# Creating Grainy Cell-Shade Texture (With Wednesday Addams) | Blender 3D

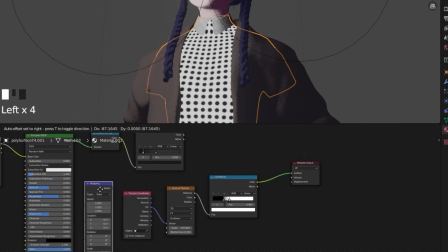Here we can add a mapping node so that we can rotate the
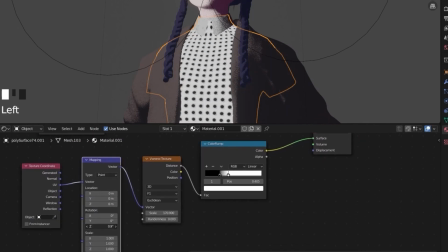texture itself so that the polka dots are kind of in a slanted position.
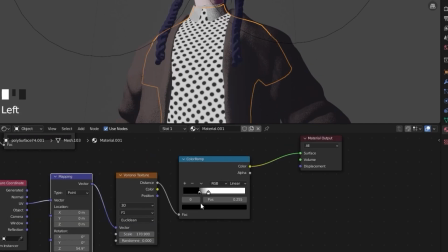Now click on the arrow and
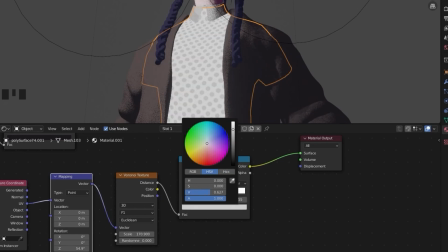invert the color so the dots should be white and the background of the clothing should be black.
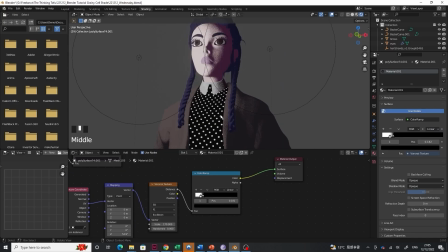And to put in the shadow back into the texture, we need to add a
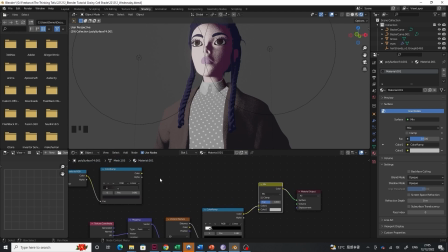RGB mix node and plug the two into the RGB mix and change the mix to multiply so that the shadow is multiplied on top of the polka dot texture.
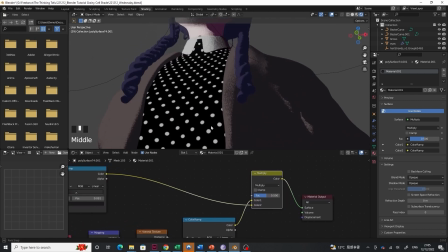Adjust the factor so that it's in the right balance.
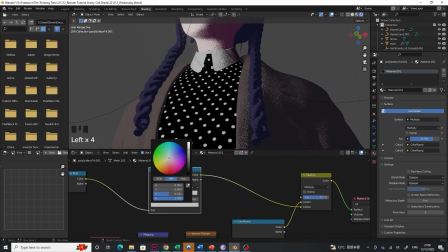You can also adjust the color ramp of the shadow. We would add a rim light.
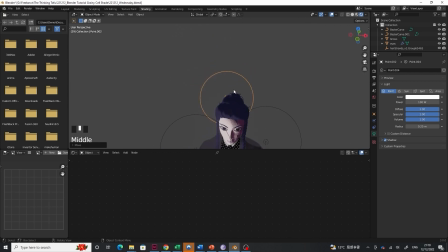We can add a light at the back of Wednesday, change it into an area light, and increase the power to almost like
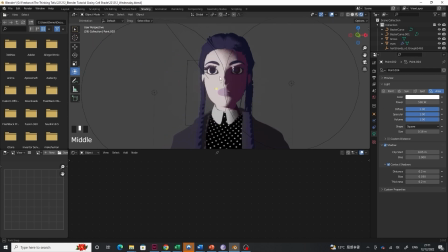500 watts so that it's like the brightest light in the scene, because we want to try to get that silhouette lighting.
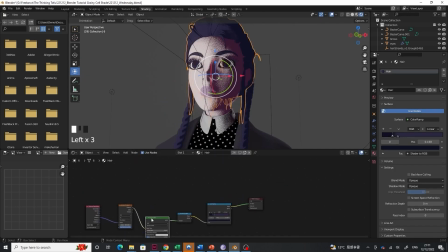Now click into the hair and duplicate the principal BSDF. Connect the Voronoi node to the second principal BSDF.
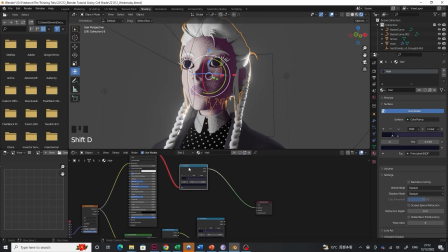And duplicate the color ramp and the shader to RGB node as well.
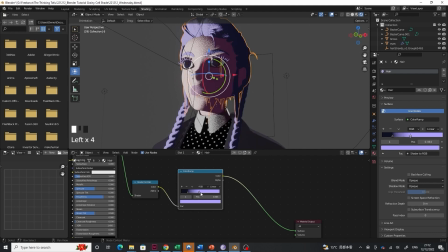So click on the arrows in the color ramp and make one of them white, almost white, or like a bright purple or whatever color you want for the rim light, and push the two arrows to the rightmost part so that we get a
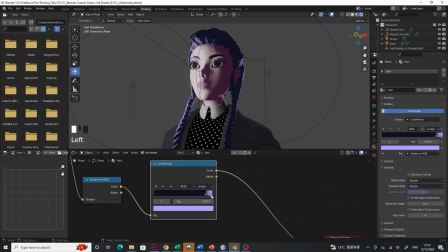very distinct and contrasted rim light, as you can see here.
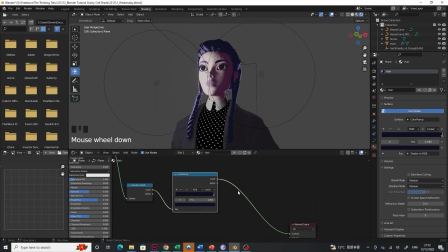It's good to make it as thin as possible and add a RGB mix node
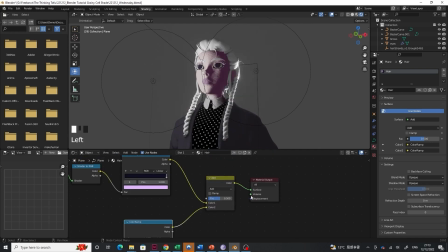and set the mix mode to add. Remember to plug the rim light at color 2 and the shadow
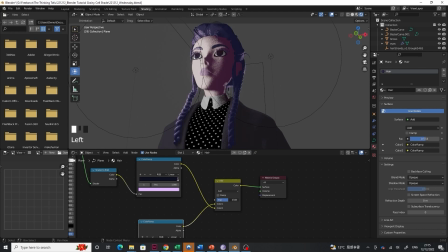color ramp into color 1 so that the rim light is added on top of the shadow.
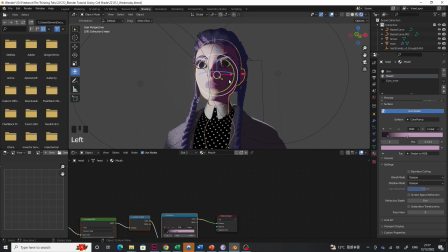Now we can create the outline to achieve a 2D graphic look. Add another material at the bottom and call it outline.
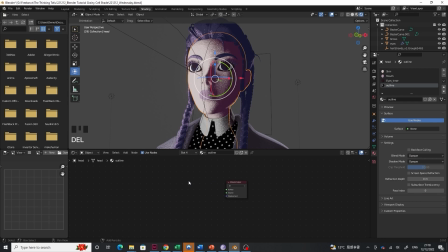At the shader workspace, we can delete the principal BSDF and add a RGB and put it as black.
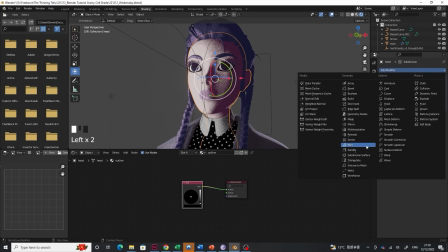And we can add a solidify modifier at the modifiers tab.
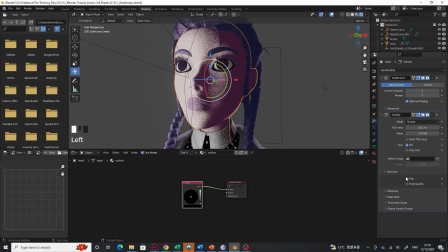And we can change the normal to flip
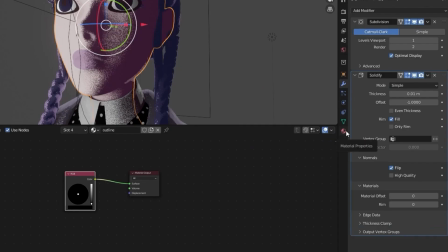and the material offset will be 4 here, because if we go to the texture tab,
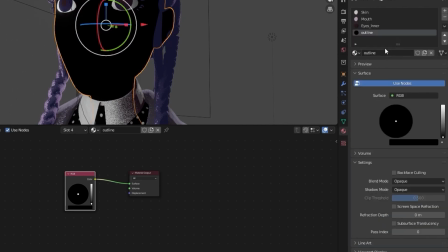we can see that the outline texture is offsetted by 4,
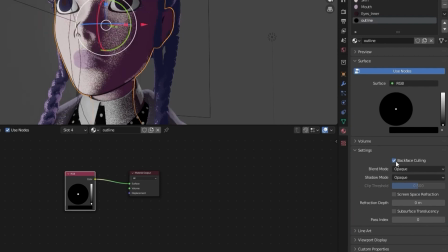and check the backface culling option. And for the offset in the solidify modifier, we should make it to 1, positive 1,
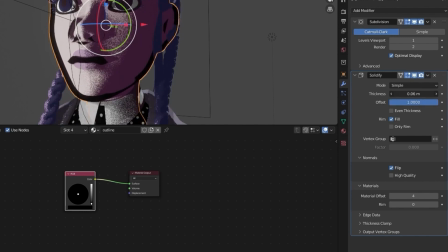and we can adjust the amount of offset so that it controls the thickness of the black outline.